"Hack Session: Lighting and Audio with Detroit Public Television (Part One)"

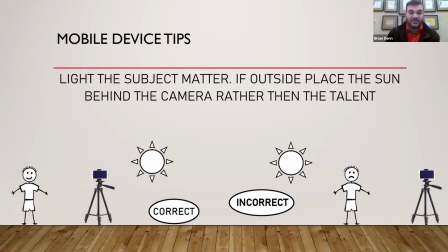500s
If the sun's pointing towards the camera, you're going to look really dark and everything else is going to look really light.
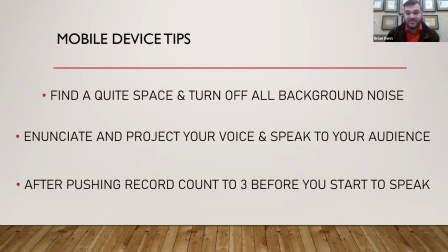507s
Lastly, you know, find a quiet space, turn off any background noise. If you have air conditioners that you have the ability to turn off, that's usually a big hum that can get a little bit of annoying to those at home. Make sure to enunciate, project your voice, and, you know, speak to your audience. Have a conversation.
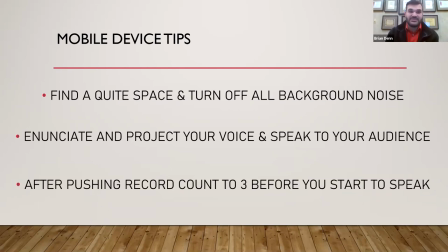522s
Don't feel like you have to read off of a script, but really engage them in a one-on-one conversation, even if they're not there with you. And the biggest thing that happens that we see a lot of is make sure you count before you start. So a lot of people push record and they go and sometimes those first couple seconds get cut off.
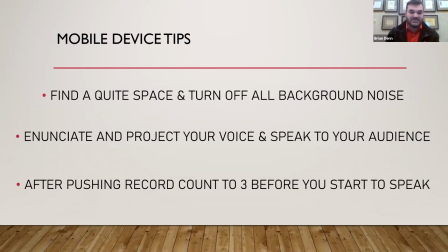539s
So push the record button, wait a few moments, and then begin your recording.
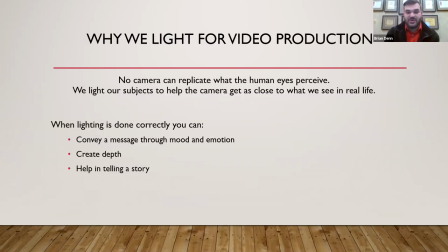546s
Lighting is a huge part of production, right? No camera can replicate what the human eye perceives and we light our subjects to help the camera get as close to what we see in real life. So when it's done correctly, you can do a lot of interesting and cool things, but the top three are you can convey a message through the emotion and mood that you present, create depth,
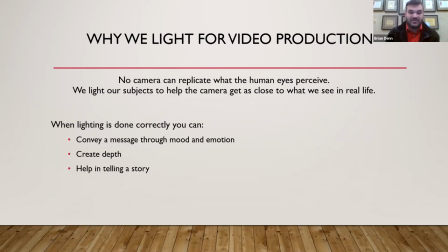566s
and you can help tell a story.
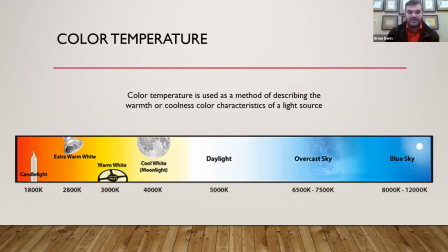569s
In doing so, there are different color temperatures that you might notice just going to Home Depot to get light bulbs for your house. So you can choose a light bulb that is in the blue range. Usually they say like 6,000 or daylight.
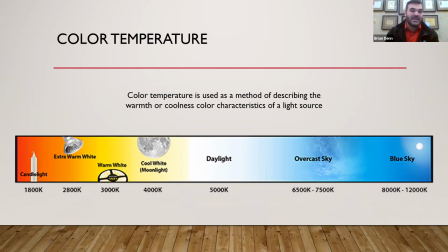585s
That's going to give that more blue, 4000 kind of gives you a more of a white, and then your typical tungsten bulb is more around 3200 degrees. So what that really means, and it'll make more sense here in a few when I give you some examples, but light your subject matter accordingly depending where they're at.
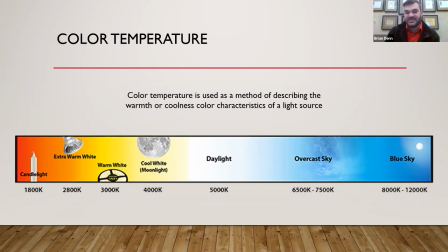602s
So if I were outside, I wouldn't want to use a yellowish light because it would just kind of make my skin look as if it was the wrong color. That being said, 3200 is your typical indoor lighting and 56 is your typical outdoor. You'll see the degrees K. Kelvin is just a way of measuring light.
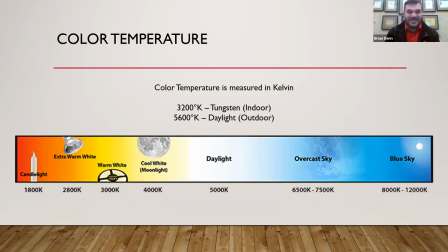622s
We can dive deeper into that for those who want it but I'm trying to keep this as not basic but general understanding for those who are not familiar with it at home.
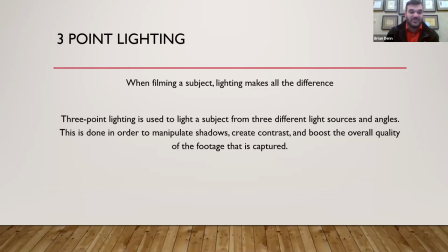632s
When filming a subject the lighting can make all the difference. Three-point lighting is your basic 101 that every technician, every engineer, every even just person at home who's doing records should really try to follow out.
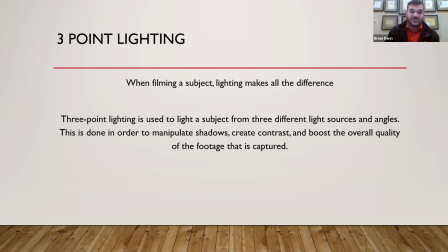647s
It's done in order to manipulate shadows, create contrast, and again boost the overall quality. So right now I just have a light and you can kind of see based off of how it is hitting my forehead that it's kind of just up at the top of the ceiling shining down on me, where when done correctly it would be a lot more of a professional look.
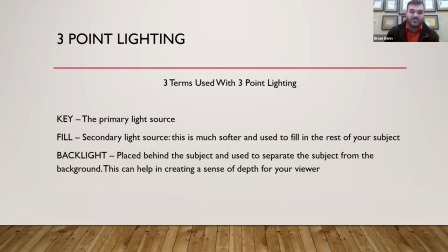664s
So the three terms that we use with three-point lighting is a key light, which is your primary light source, a fill light, which is that secondary light. It's much softer, not as hard, and a backlight, which is usually placed behind the talent to help them separate from the background.
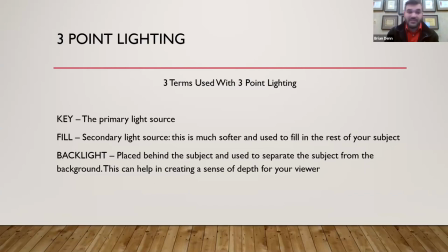681s
This also, depending on how much room you have, helps create that really deep sense of depth. A good example of that here is kind of in this picture.
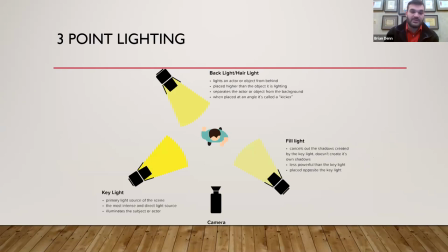689s
So if you were looking at yourself, you can push a lamp on the left and right, or if you're using professional grade lighting, you could definitely use those key light features, the fill light, and the backlight to give yourself a proper look. This really gives you a better understanding of what that means.
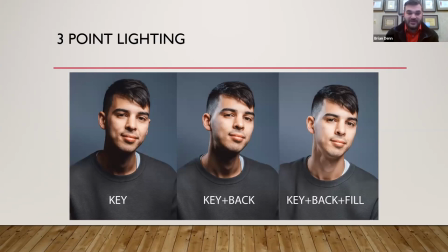705s
So the first picture here is the gentleman who is lit with just a key light. So it's very harsh coming in on the left side of his face and nothing there that really conveys proper lighting.
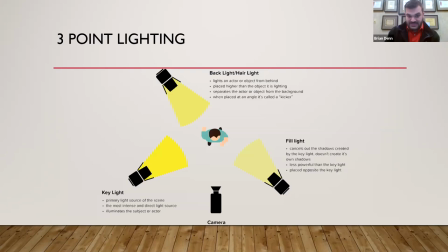717s
The next step then comes to key in back. So if we were to look back on this image, that top left light which is kind of aimed towards the back to help separate him from the background.
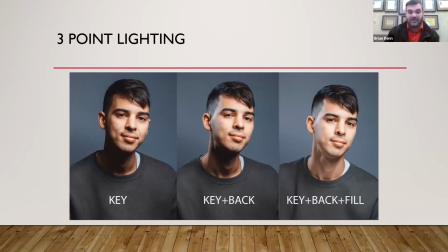726s
You can see it's kind of clearing and cutting out from where his ear separates to the grayish background. And then the key back and fill will be a combination of all three of those lights to create an overall well-lit image. That being said, there's nothing wrong with any of these on their own.
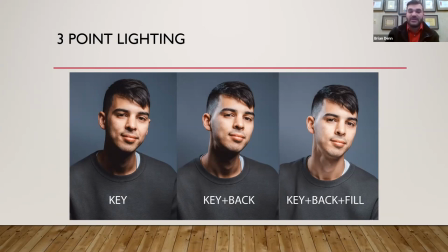743s
It's just if you're looking for that overall clean look, a typical three-point light is the way to go.